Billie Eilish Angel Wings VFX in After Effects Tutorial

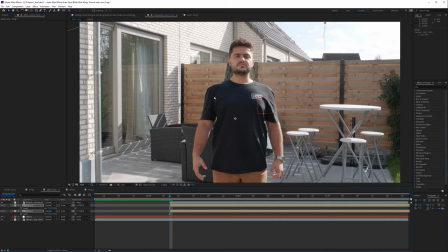[12:19]
them out of here so okay and then press s on the keyboard and we're gonna scale up our wings here so we're going to like
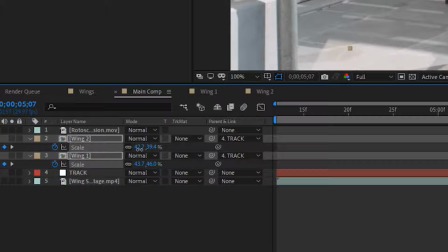[12:27]
forward a little bit in time make a keyframe for the scale and then go back to zero and then scale it until you don't see it in your
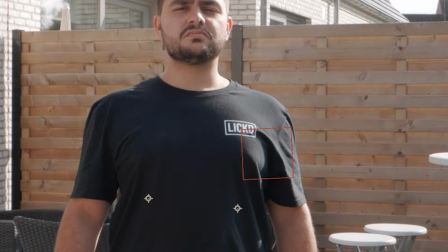[12:35]
shot anymore so we do see it over here so i'm going to move them over and just scale them a
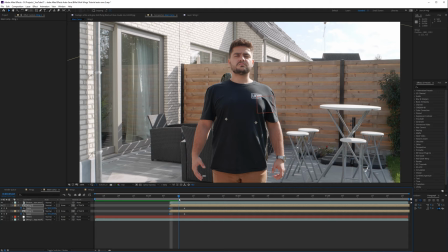[12:42]
little bit okay there we go so we get them really nice in the shot like that also right click keyframe assistance easy ease drag it over maybe a little bit more and also fade it a little bit and boom now they're gonna grow become super awesome
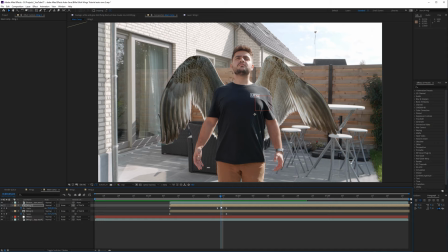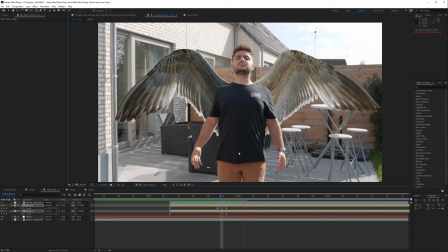[13:05]
i'm just gonna bring them up a little bit over there
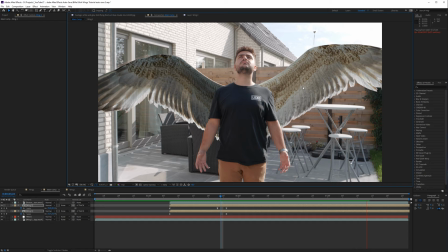[13:12]
looks like i actually got wings man and also something that i kept in mind is you can see that the sun is coming from the right side so i have a bright wing here and a darker one here so i could have switched it up depending on where the light is coming from you want to keep that in mind as well to make it look as realistic as possible okay
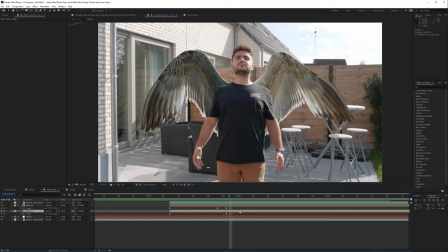[13:30]
that's that's cool so now we can greater wings
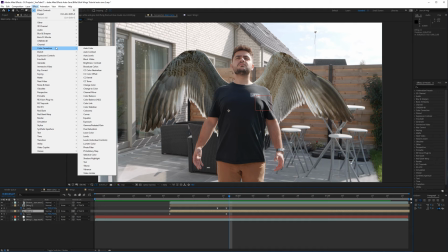[13:35]
for instance i want them to be like black so i will go for a color
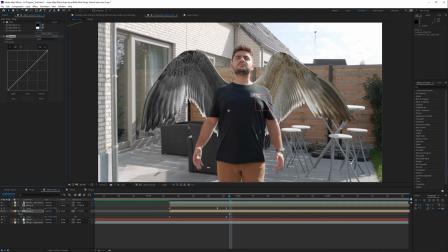[13:40]
correction tint and also color correction curves and i'm also going to bring down the highlights a little bit and bring down a little bit of this but i'm going to introduce a little bit of color so that's
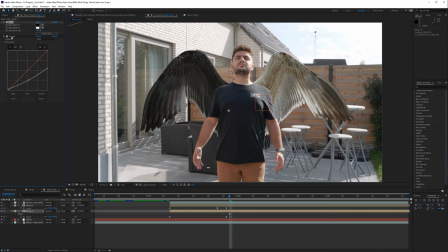[14:00]
looking pretty cool something like that and i'm going to select the tint and the curves ctrl c and and
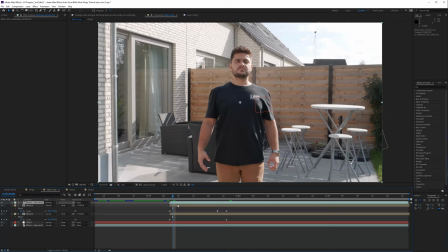[14:07]
just paste it on the second wing and now we have our dark awesome wings and then lastly I'm going to add some motion
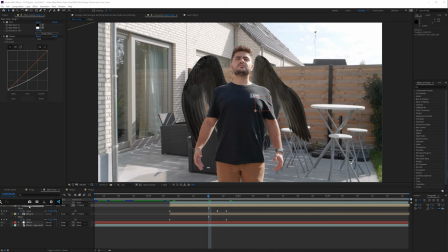[14:14]
blur to my wing to make it even more realistic so what I'll do is click on the wing and then I'm going to add the RSMB plugin which is actually an external plugin but it represents motion blur so well like it recreates motion blur so realistically so I really enjoy this plugin I'm
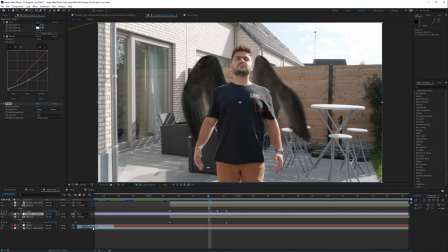[14:32]
also going to paste that to my first wing over here and then we have that and also you can add like a quick adjustment layer transform rename it transform bring it on top and i'm also going to add a transform effect to it and then click on the scale click on the anchor
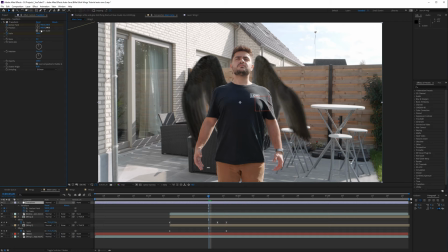[14:50]
point press you on the keyboard and i'm just going to zoom in like 120 or 130
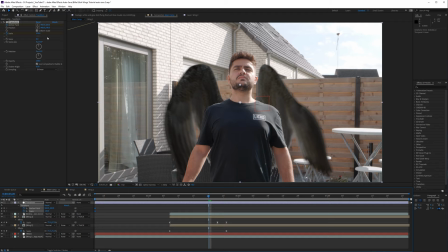[14:57]
bring the anchor point more towards my face bring these keyframes to the beginning and then just reset
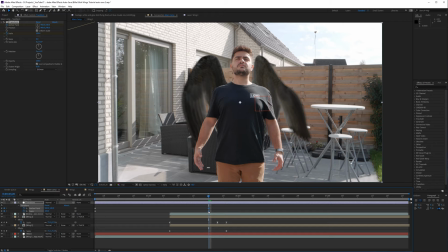[15:05]
this one and reset the scale and then bring these towards the end and now we have like a zoom out with wings all right so that's basically it for this tutorial i hope you enjoyed it don't forget black friday check out our website i will put a link in the description below 99 just for an entire year for black friday so definitely don't wait too long to get your subscription it's gonna to be worth it i can promise you that it's gonna be so awesome i'm so looking forward to 2020 and apart from that i hope to see you in the next one and also are you subscribed yet you can subscribe to the channel it's free and click on the notification bell so you stay notified when i
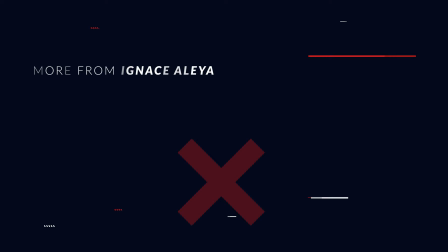[15:52]
upload awesome videos like this one take care and goodbye